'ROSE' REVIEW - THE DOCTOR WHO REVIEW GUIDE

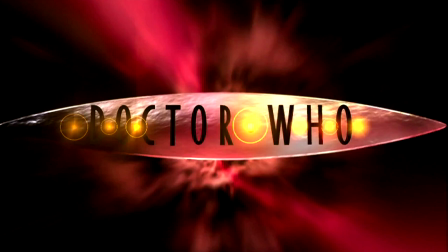14s
The year is 2005. Aside from one ill-fated attempt nearly a decade earlier, Doctor Who has been off the air for 16 years. Fans across the world are waiting eagerly for the moment they have been waiting for that whole time, the moment when a new series of Doctor Who would grace their television screens once again.
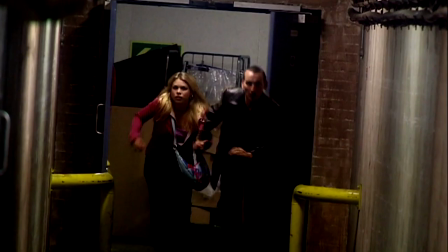30s
This was the most exciting moment one could possibly imagine as a fan of Doctor Who. Or at least, I suppose it was. The thing is, I was a child at the time, and as much as I hate to admit it, Rose was just as much my introduction to this series as it was to millions of others.
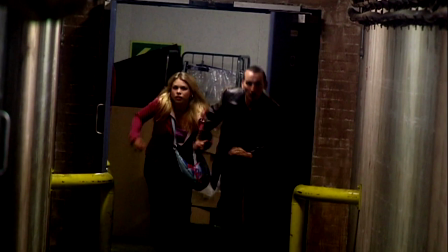45s
I therefore probably owe this episode far more than I'd care to admit, as being the ultimate genesis of the spark that would be my interest in this series. The journey of a thousand miles begins with a single step, or rather more accurately, the journey of several years of being a saddo begins with a single 45 minutes.
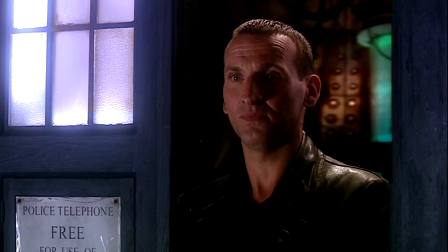61s
Bit less snappy. With 18 years behind us, and the knowledge that the revival of Doctor Who was successful beyond even the wildest dreams of those fans watching on that spring night in 2005 fresh in our minds, it's perhaps a little easier to look at Rose with fresher eyes.
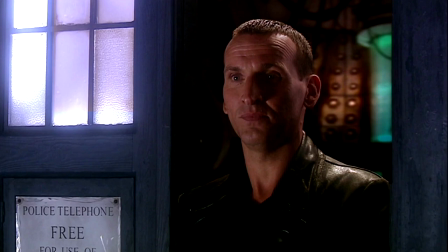75s
After all, the whole success of this episode is predicated on having launched Doctor Who back to the world, but, you know, it's kind of already done that, Doctor Who's there now. As hard as it may be, it does need to be looked at as an episode on its own. And I think it's time that someone that has a clear and analytical understanding of the structure of science fiction
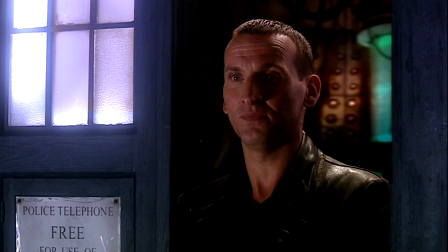92s
takes a deep look into the writing and production of this episode with the knowledge and expertise to back it up. Unfortunately, I can't find anyone like that, so I'm going to do it instead.
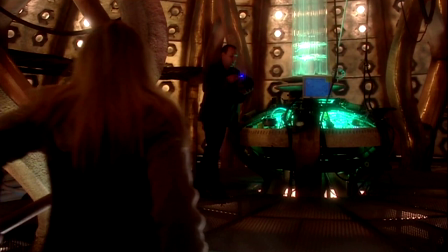101s
So, without any further ado, as much as I wish I could though, I don't think it's actually all that possible to look at this as a normal episode. In the end, this is the second most important episode in the show's history, beaten only by that first broadcast on 23 November 1963,
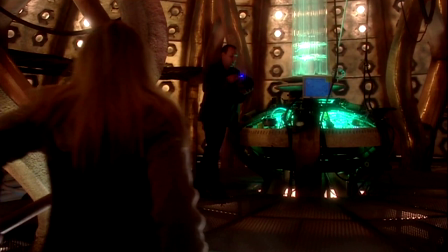118s
and more relevantly, the one that launched a cult science fiction show to unprecedented worldwide success. To treat it the same way I would Meglos, or journey to the centre of the TARDIS or something like that, it'd just be pretty ridiculous.
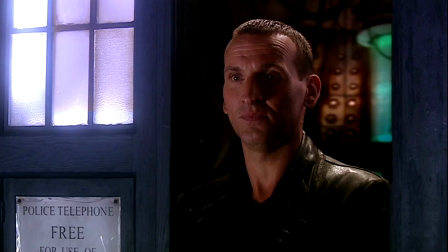131s
I judge this episode, therefore, first of all as a tool to relaunch the series, and there is a success. Here's why. The episode does a very good job of reintroducing the audience to the show's key concepts.
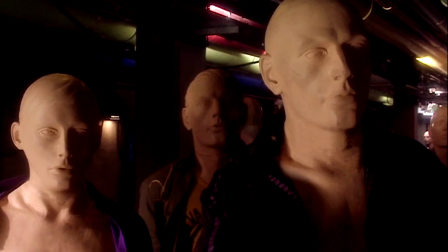142s
The Doctor, the TARDIS, time and space travel, the companions and the enemies, the setup of the adventures and how that ties into the show's premise.
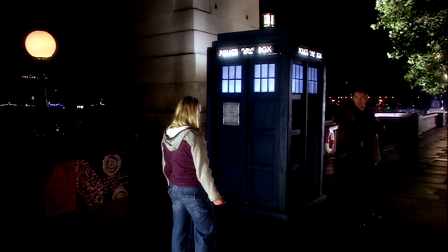149s
It does a great job of making sure these absolute basics of the show are put across within that 45 minutes, but doing so without overloading them with too much information. The episode structure is obviously specifically designed with this in mind, and it works. It definitely avoids the TV movie trap of putting in too much to become an inaccessible continuity lockout, but also avoids not saying enough and feeling too distant from the classic series.
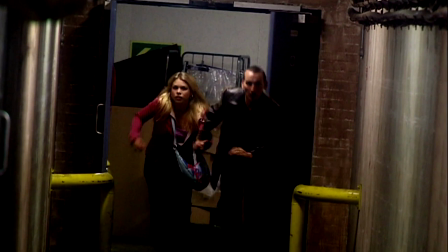170s
It's also paced perfectly to do this, the initial burst of action and introduction of the Doctor within the first five minutes giving a glimpse of what's going on without breaking too much mystery.
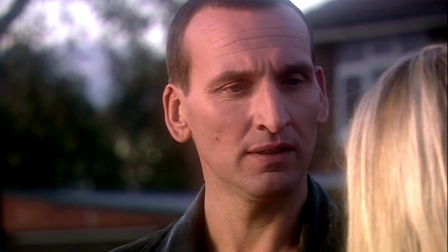178s
As the episode goes on, more and more is revealed, and the episode also does a very good job of making sure that the audience learns these things at the same time as Rose does. It's also the case that by the end, we know enough who the Doctor is, how he operates,
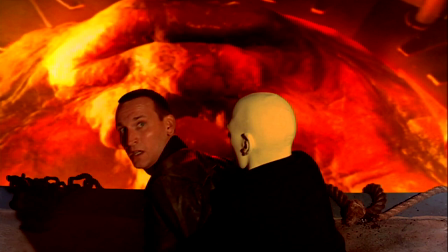190s
what the TARDIS does and that it can move in time and space, the kind of enemies we'll come across and how the Doctor will deal with them, etc and so forth. But there's enough mystery there to keep the new viewer hooked. The Doctor's origins and nature are still a mystery to the uninformed, and even to returning fans, the mention of the war is a tantalising hook.
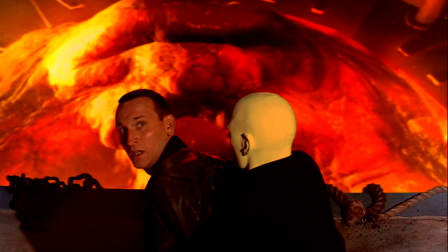206s
That, pretty much all of it, was told to us in an exposition dump a week later instead of being spread out across the series was a less impressive way of doing things, but nevertheless.
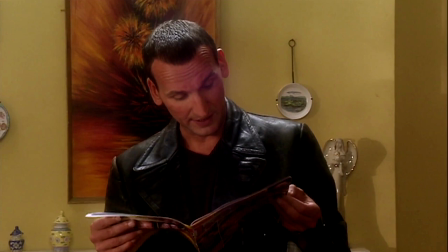215s
Speaking of returning fans, RCT did know that he had to keep them on board, and he does a good job of doing so.
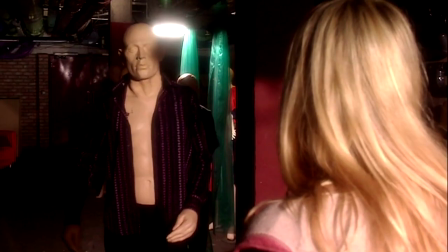220s
By drip-feeding information to the new audience, he simultaneously teases the fans, a few shots of the TARDIS, a few drops information from the Doctor, enough to keep them hooked in as things unravel. This is also helped by the perfect choice of a returning enemy for this introductory episode.
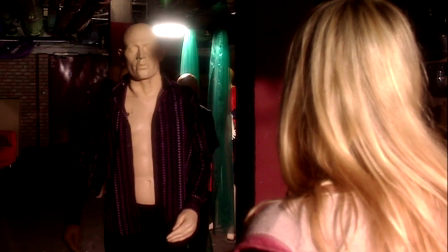234s
Just as The Master was a poor choice for the TV movie due to the backstory and continuity this would entail, the Autons are only a pretty continuity free enemy with a pretty simple motivation,
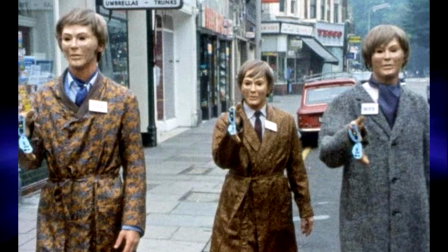242s
they're also part of Doctor Who's place in British popular culture. Arguably the rampaging shop window dummies from Spearhead from Space is the most famous image from the classic series that doesn't include the Daleks, the TARDIS or the Fourth Doctor Scarf.
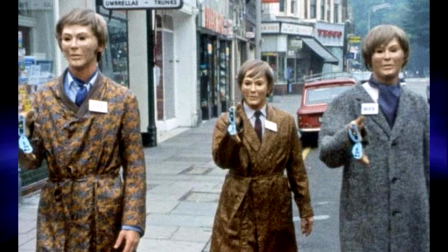254s
Bringing back an enemy that would invoke nostalgia among old and non-fans from a famous scene from 30 years before and was well regarded among fans themselves while not having any backstory to scare off news fans seems like the blazing obviously obvious choice,
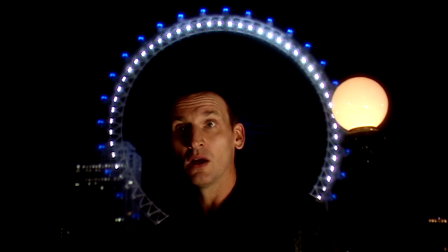265s
yet given the TV movies failings in this regard, RTD does get the credit where it's due. Finally, I feel RTD also did a good job in updating the series from the modern era. The scene I point to here is when the Doctor is looking for the Nesteen transmitter and Rose points out the London Eye.
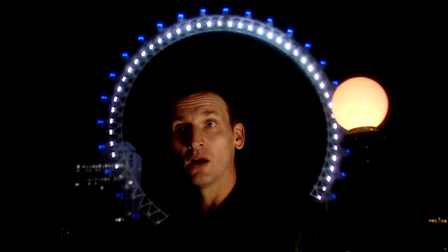279s
This grounds the series in the contemporary world the viewing British public would be familiar with and presents a familiar image for the series to set herself alongside, just in the same way contemporary London would have done so in the third Doctor's era. There are plenty of examples in this, grounding the series in the modern era while keeping the feel of the series.
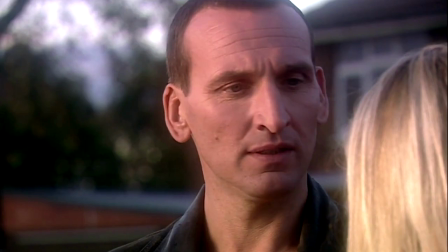294s
It's a little thing, but it no doubt helped prevent the new series to feel like just a throwback like it quite easily could have done. Now the effects of the relaunch has been examined, let's look at the actual script. The character of the Doctor was the most important thing that had to be established in this series. All that effort I just talked about would have been completely wasted had they made the new Doctor into a Twin Dilemma style arsehole.
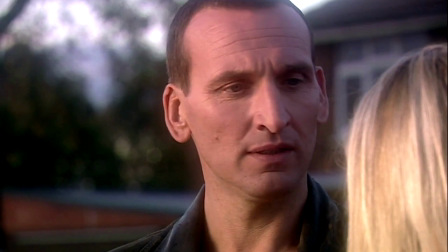313s
They didn't though, funnily enough. His character mostly works well, I do have some problems with it though. There's a particular scene I'd like to highlight to show what I mean.
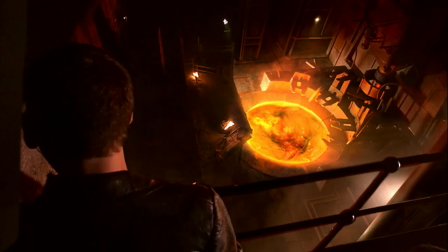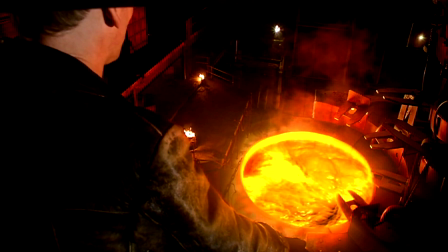327s
This interaction I think was perhaps the episode's most important task, to establish the Doctor as not a gung-ho hero who blows things up first and asks questions later. He's non-violent first and is a negotiator and empathiser. And despite later distortions of the non-violence element to ridiculous levels, it's also important to show he can resort to violence as a last resort if it's the only way to make sure he does what's right,
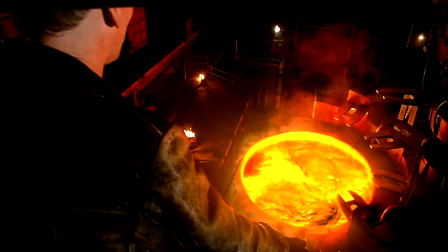347s
hence the anti-plastic. The issue is that it didn't quite gel with how things are written before and after this scene.
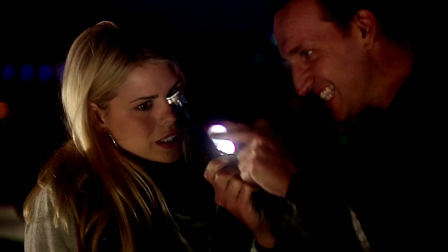353s
He seemed too eager to resort to the anti-plastic when he was talking to Rose on the embankment, especially as, I want to negotiate with it first, would have established a her as well as the audience those traits I listed above,
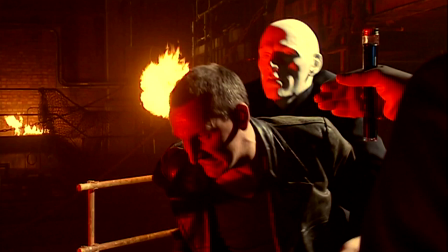362s
setting her extremely sceptical mind at ease at this point, let's not forget. After he confronts the Nesteen when he tries to explain it that the anti-plastic was just insurance, it sounds so obviously bullshit, like he's a guy in debt having a meeting with a mob boss who's just been searching a pistol found on him.
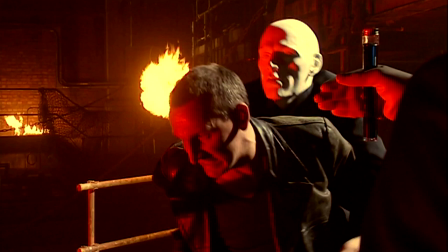377s
Honestly, I swear I wasn't going to use it! It makes his determination to negotiate look phony, which undermines the character we know. If this was intentional to show the Doctor has been changed by the war, then fair enough, but it doesn't really square with his own protestations later on about how he feels guilty about being able to save the Nestean planet, and pretty much, well, his entire character arc across the RTD era.
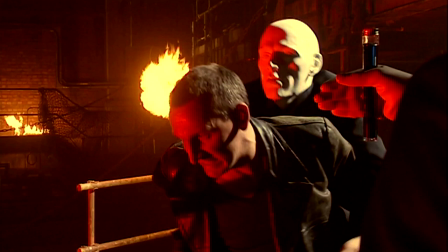398s
To be fair, part of it may have been the delivery, and given the director's performance and the rest of the episode it seems plausible, but it nevertheless undermines that part of the character trying to be established. The idea that he's a peacemaker first and a warrior second seems rather less plausible than he's just negotiating the bullshit and buy time.
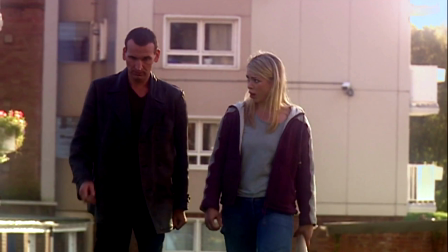413s
If you think I'm focusing too much on this one scene, let me give you another example. In the first third or so of the episode, it's when the Doctor remains a mysterious and aloof figure, and both Rose and the audience learn about him at a deliberately slow pace, to build anticipation and keep new audiences guessing and building up their views of what character is before more things are revealed.
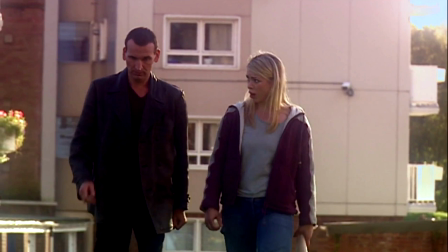429s
That he doesn't feel obligated to tell Rose a bloody thing also works in creating this mystery and establishing his modus operandi. What doesn't work about these scenes however is how bizarrely dismissive he is of Rose's life. Rudely telling her to piss off and go back to her boring life when he's known for all of about 90 seconds makes him seem to me like a bit of an arse, and this is repeated when they're walking and talking in the estate.
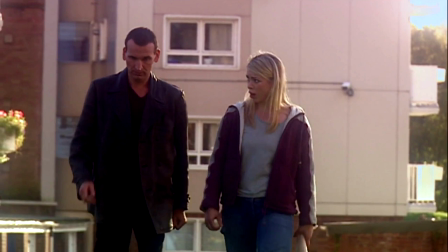449s
He basically tells her she's boring and to piss off. It undermines the mystery about him by showing him to be so dismissive and rude for no reason, especially as he's supposed to be fighting here to save the people of his adopted home planet following his actual home planet being destroyed. Surely he'd probably care about them a bit more than that.
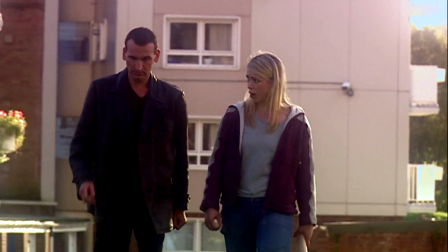464s
It's also odd that a major theme of this episode is Rose's boring life, but there's zero reason the Doctor would know about that other than reading the script. It's not a huge thing I guess, but it does feel inconsistent, especially with how the Doctor's insults towards humanity later on in the episode do make a bit more sense, and I'm more easily thrown back at him by Rose.
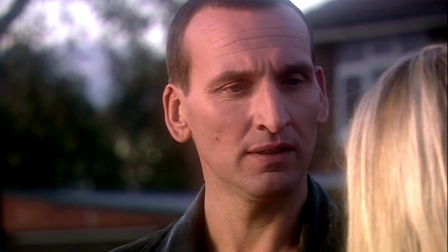482s
I should mention the one person who deserves full credit for their efforts in this episode is Christopher Eccleston, who falls into the role immediately and plays this with the assuredness of someone who'd been doing it for far longer than he had. Arguably this is the quickest an actor has settled into the part and made it his own since Tom Baker, and certainly in my view none of his successors have managed it this quickly.